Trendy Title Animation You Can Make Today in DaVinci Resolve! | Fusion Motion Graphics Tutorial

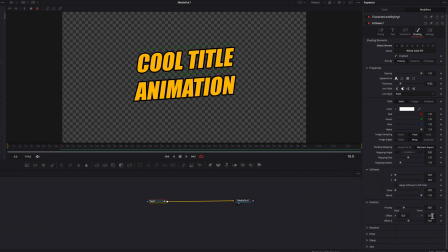3:36 We're going to go ahead and keyframe the offset setting under position. and now this is going to bring up a path one setting here we're going to ignore that and go back to the follower setting and the next thing we're going to do is just move over about 12 frames and then we're
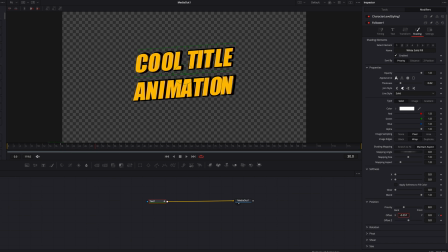3:53 going to keyframe the offset setting again by just making sure that we create this effect that looks like each character is sort of popping out and you can see that is the kind of effect the kind of look that we're going for here so once this is done Now, we're going to just repeat this same process for the second element.
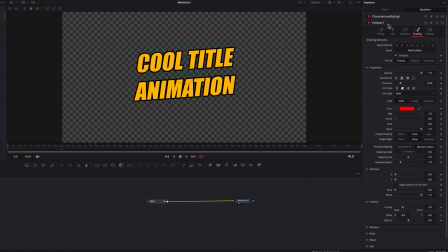4:11 But the key thing here to remember is that for the second element, we're going to make sure that the setting is going to be exactly the same as the first element so that the text outline itself as well as the text are going to be moving in sync.
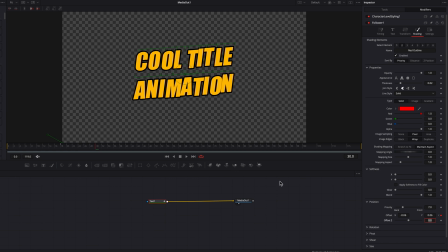4:26 So now once you've done that, you're going to see that now we have this simple animation that looks like each character is kind of popping out randomly. but one thing you are noticing is that there's a bit of a muddiness in between each character we can't really easily tell which one's in the
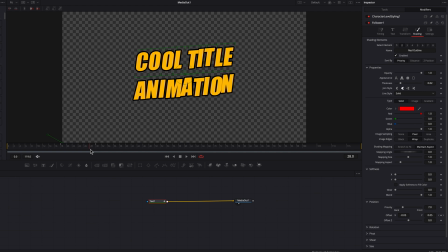4:43 foreground and which one is in the background so that is what we're going to fix next so now let's take it back to the tools tab and we're going to go to the shading tab and under sort by we're going to change it from priority to distance so now you guys will see
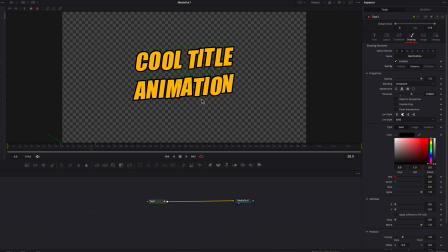4:59 that you can clearly tell which character is in front of which and it just makes this random effect look way more pronounced it just looks way
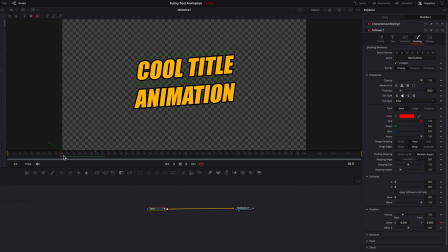5:08 much better so now all we're going to do you guys is to just spice up this animation a bit let's just bring up the spline editor and
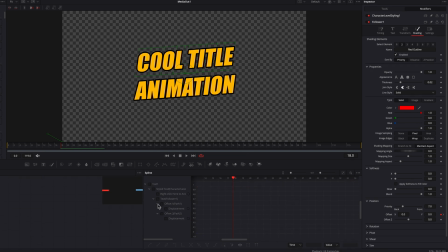5:17 the first thing we're going to do here is to uncheck everything so make sure that only offset one and offset two are selected which we just adjusted earlier and then we're just going to zoom in a bit to these keyframes and then we're going to select all of and then hit the F
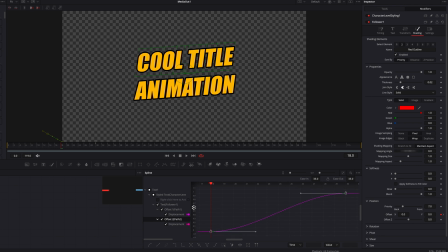5:32 key and then we're going to hit control T this is going to bring up the easing ease out setting we're just going to adjust the easing and ease out a bit here and the reason I'm using this is because I want these two settings to have the exact same easing and ease out
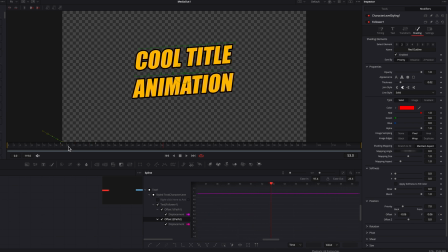5:47 so now you guys can see that if we were to play this animation not only is this animation looking very professional but also it looks like they are in perfect synchronization with one another and that's exactly what we're going for here.
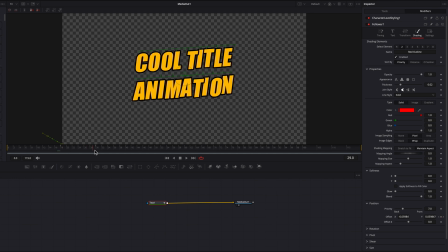6:01 Okay, so now we're ready to create a long shadow effect for each character, and we're going to move to the end of the second animation here.
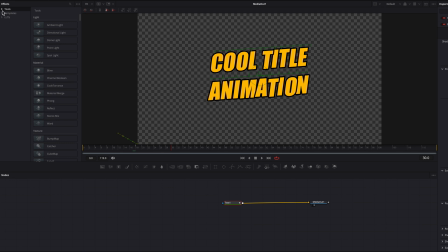6:10 Now, let's bring in a duplicate node, which you can find under effect, and we're going to just plug it right after the text node, and we're going to change the number of copies, first of all,
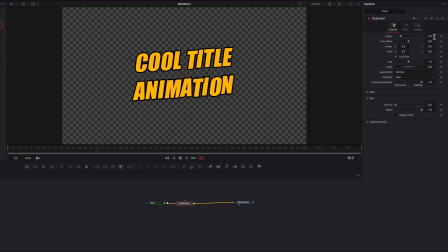6:19 to 90. This will just ensure that the shadow is going to look clean, and now we're going to change the center x and y settings here until it's reached you know your desired look so for me this looks pretty good and i'm gonna stick with this so now let's move to the beginning of the
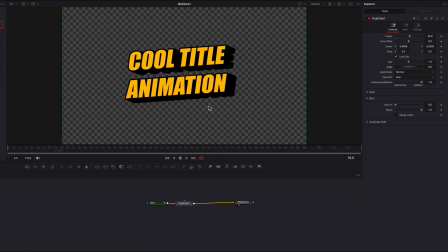6:37 second animation here and then we're gonna set a keyframe for the number of copy setting the copy setting here and then change it to a one at this point and then we're gonna just move over about 12 frames which is the end of the second animation here and then we're going to just
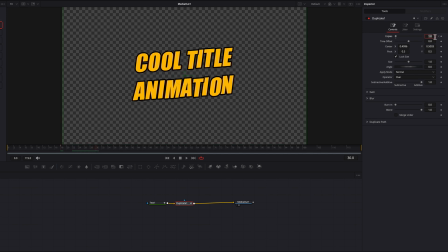6:56 bring the number of copies back up to 90. So at this point the text animation is pretty much complete but we still need to work on those white lines that's going to flash across the text.